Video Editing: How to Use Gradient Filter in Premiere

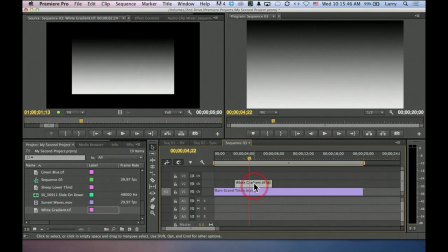(0:00)
by default, whenever there's a clip on a higher track, the clip on a higher track always blocks what's below it, unless we apply a blend mode.
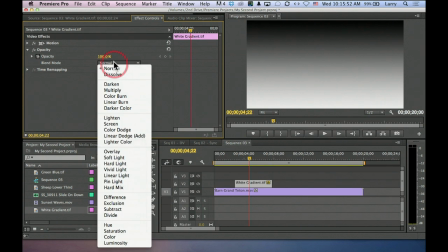(0:08)
So I'm going to go back to opacity, change the blend mode to overlay.
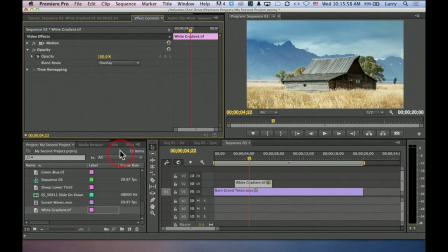(0:13)
Watch what happens to the picture in 2, 1, woof. This is before, this is after.
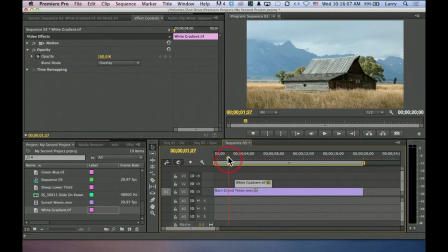(0:22)
Look at how the sky is much more dramatic. Look how your eye is forced to go to the foreground because it's so much brighter in the frame.
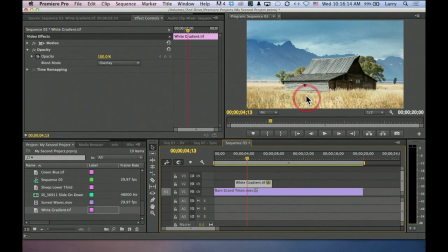(0:30)
This was a technique that was invented by two people, Ansel Adams and a National Geographic photographer. It's called a grad filter or a graduated filter.
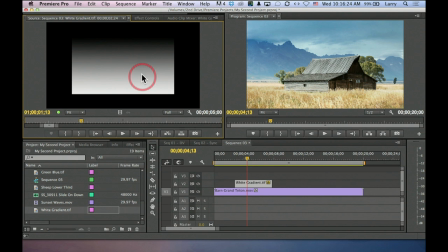(0:38)
I take a shape, I take a gradient that shades from pure white to pure black that I create inside Photoshop. And when you put this over a landscape shot, it's going to take the sky, which tends to blow out just a little bit, and give you incredible detail and grayscale and contrast in the sky,
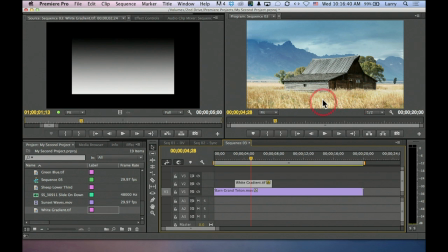(0:57)
and it's going to lighten the foreground, and it's going to leave your midtone alone. So what I'm messing with here is I'm messing with blend modes to create a different look to my landscape shot. Now this is a piece of video. This is not a still image, and you can see this is without the filter, this is with the filter.
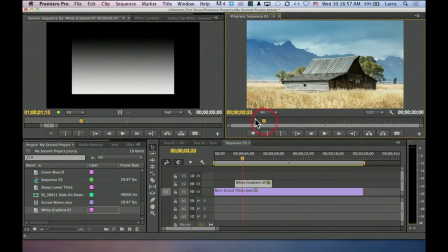(1:14)
There's a huge amount of dramatic difference between the two, which is really cool. Well, let's take this to the next step. Let's take a gold gradient, drop that in here, and I'm going to select it, go to the effects control, and I will talk about this in just a few minutes.
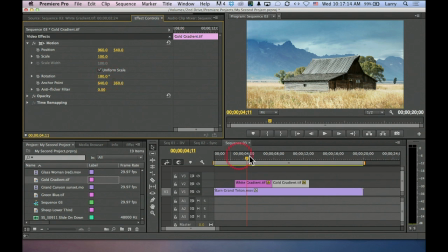(1:29)
I'm going to flip it upside down, and then I'm going to go and apply a blend mode. Again, overlay, and look what happens. This is our image without the filter.
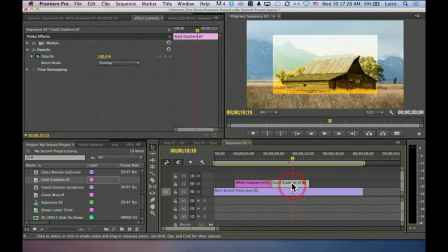(1:42)
That, whoops, timeout, gotta make it bigger. Go back. Select that clip, scale it up.
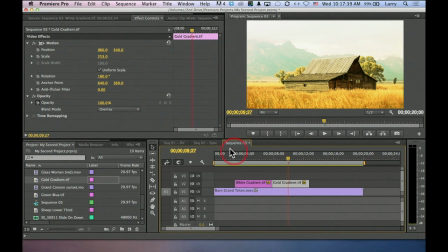(1:54)
That's our image with the filter. Totally different look. In fact, it's a little bit aggressive, so let's just change this to soft light. Look at how now this is our shot before. This is our shot after. You know, there's an interesting film that came out a few years ago, Oh Brother, Where Art Thou, that had sort of this golden glow with it. Look at the difference in golden glow between this, no glow whatsoever, and this.
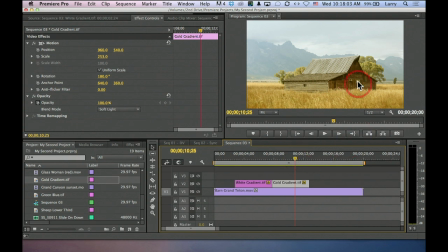(2:19)
Look how we've lightened this area right here. We're starting to see the detail in the front of the barn. We've totally lost the sky. I mean, it's as unboring and dull as before compared to this drama here.
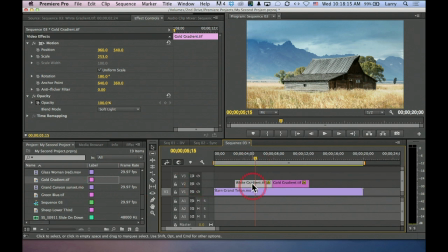(2:30)
Or let's try one more. I want to just check a setting. Okay, so let's try the green-blue setting. Click it here.
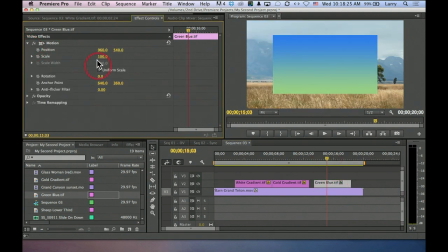(2:41)
There's our green-blue icon. Let's blow this up so we can see it. It's about 150%. No, not that much. All right, now, looks good.
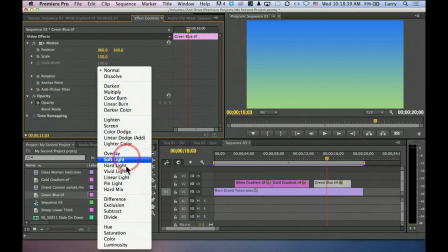(2:55)
Select this, go to a blend mode, overlay. Whoa, look at that.
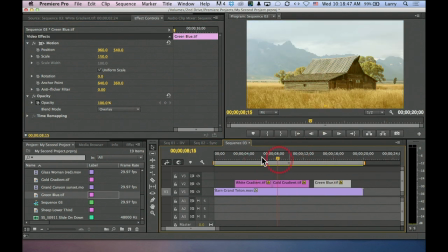(3:02)
Now we're starting to get into stylistic differences. This is a white blend mode on overlay, white gradient. This is a gold gradient, gold at the bottom, white at the top, on overlay, actually soft light.
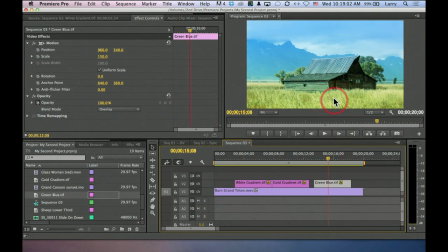(3:18)
And this is a green, well, green on that doesn't look very good, so let's try something that's got green in it.
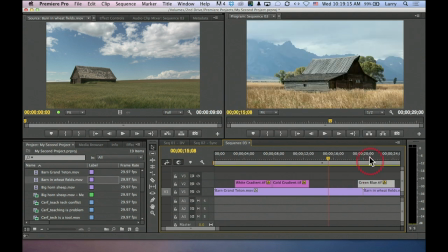(3:30)
Okay, take this shot, drag it over. Take this shot, drag it over. Look at how this is the shot before.
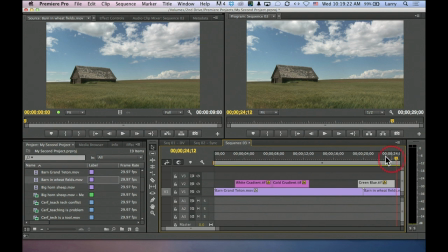(3:39)
Okay, it's good, not bad. That's the shot after. Look at how we've suddenly gone from, all right, cool photograph, into MGM musical. The grass is green, the blue, the sky is blue.
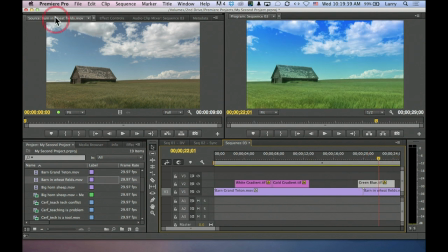(3:54)
All I did is I just added a simple filter that's green at the bottom and blue at the top,
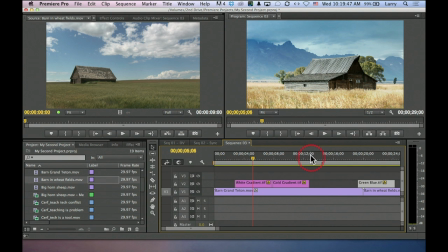(4:01)
gold at the bottom and white at the bottom, black at the top, and we take a standard boring wide shot and turn it into something amazing.